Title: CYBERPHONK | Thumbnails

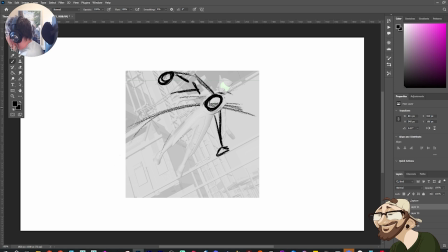Now, with the legs as well, I don't know how I want to, if I have one leg just go straight through and then the one's bent, which is quite a classic thing to do. But because we're hurdling over, it would be quite cool, again, to play with depth where I can. So, I might have a leg come up here.
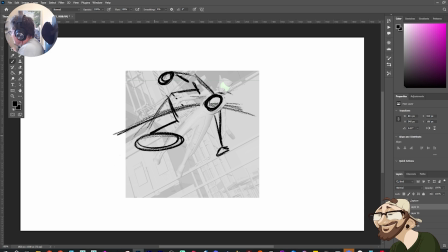This kind of thing. So we have something that's quite big in proportion. Slight angle change on that foot, actually.
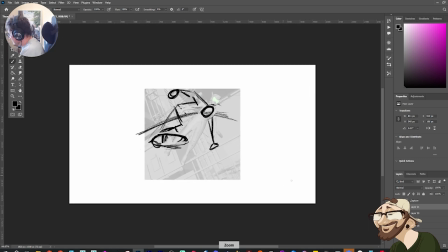Something. I wonder if I can rotate the canvas. Ah, I can't. Depending on.
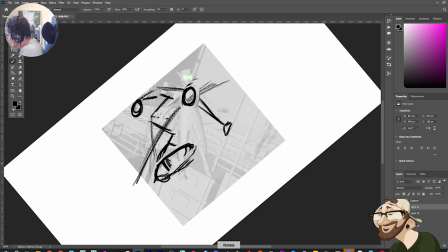Is it this one? There we go. That's what I need. Thank you, Cintiq. I'm actually using an XP pen, but it's essentially the same thing.
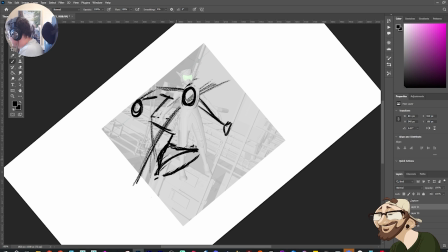Now I might need to angle the foot slightly more.
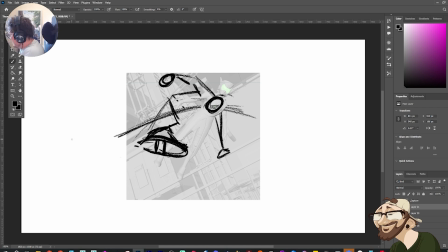It's hard to get the perspective right, because again, the camera only does, like, the composition is quite flat in the way that I've screenshot it. So it's going to take a bit of fiddling. I don't reckon we would see as much of the side of the shoe.
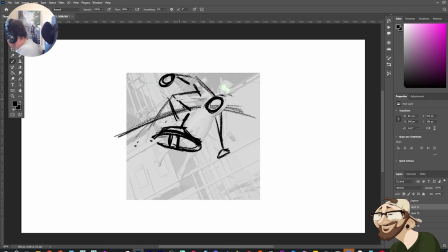Maybe something like this, and then the other leg's kicking through. Do I want that leg to kick through? Kind of like this.
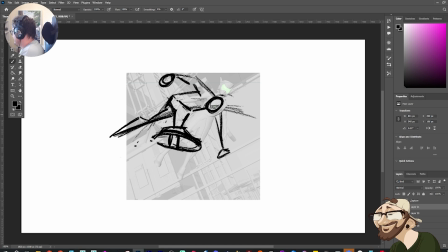I could do something like that. Could be quite cool. Because we have 3 bends. Like, you want to get some variation where nothing's. You don't want everything to be straight and you don't want everything to be bent. So having some variation in there could be quite fun.
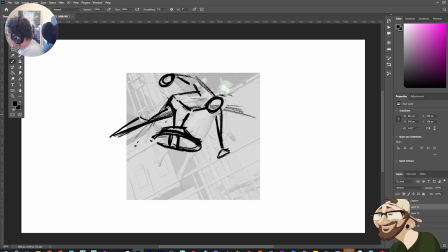So, like, we have a straight arm here with the shoulder coming through, and then we have a bend on this arm, a bend on the other leg, and then a straight in this leg. So something more like that
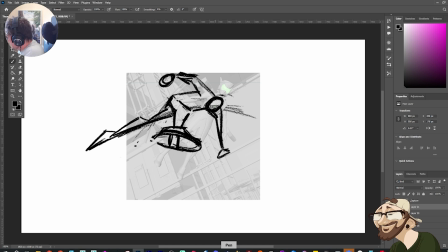could be fun. I am exaggerating, obviously, but I think I need to scale this leg down quite a lot. To really sell the depth a bit more.
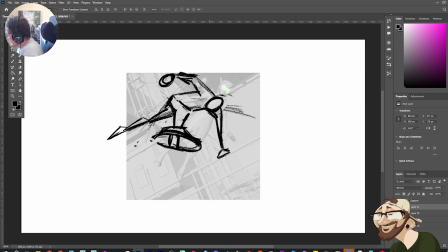I will be probably cheating some of the scaling, and the depth, because I don't want to change the focal length too much.
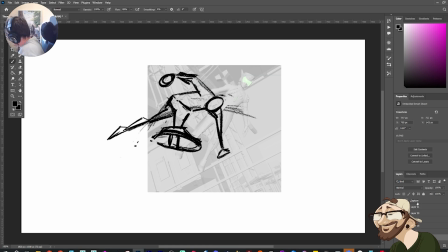Maybe something like this.
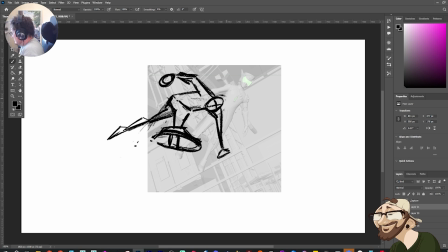Cool. I think we'll call it there. I'll just draw the railing in for context.
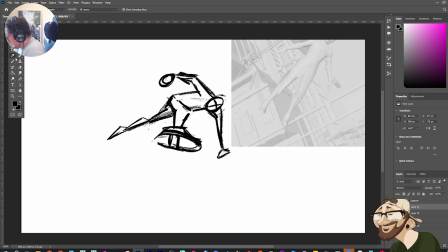Something like this.
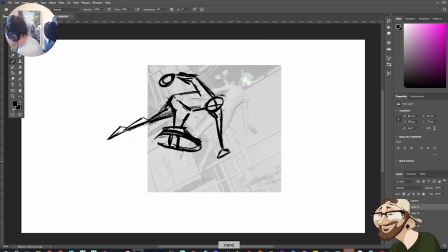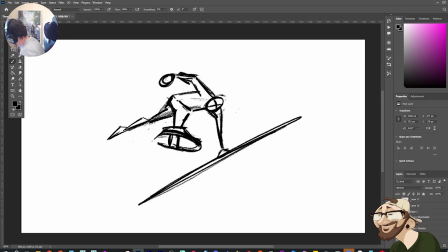Yeah, and then I'll just turn off these. It can be time consuming for sure.
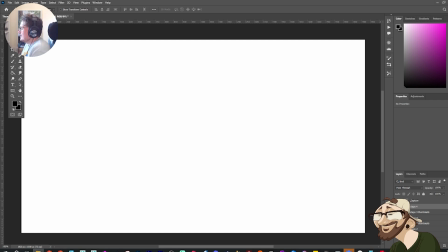Like I think thumbnailing does, yeah, it can take time, but you've just got to be loose with it, and then hopefully it speeds up the process a little bit.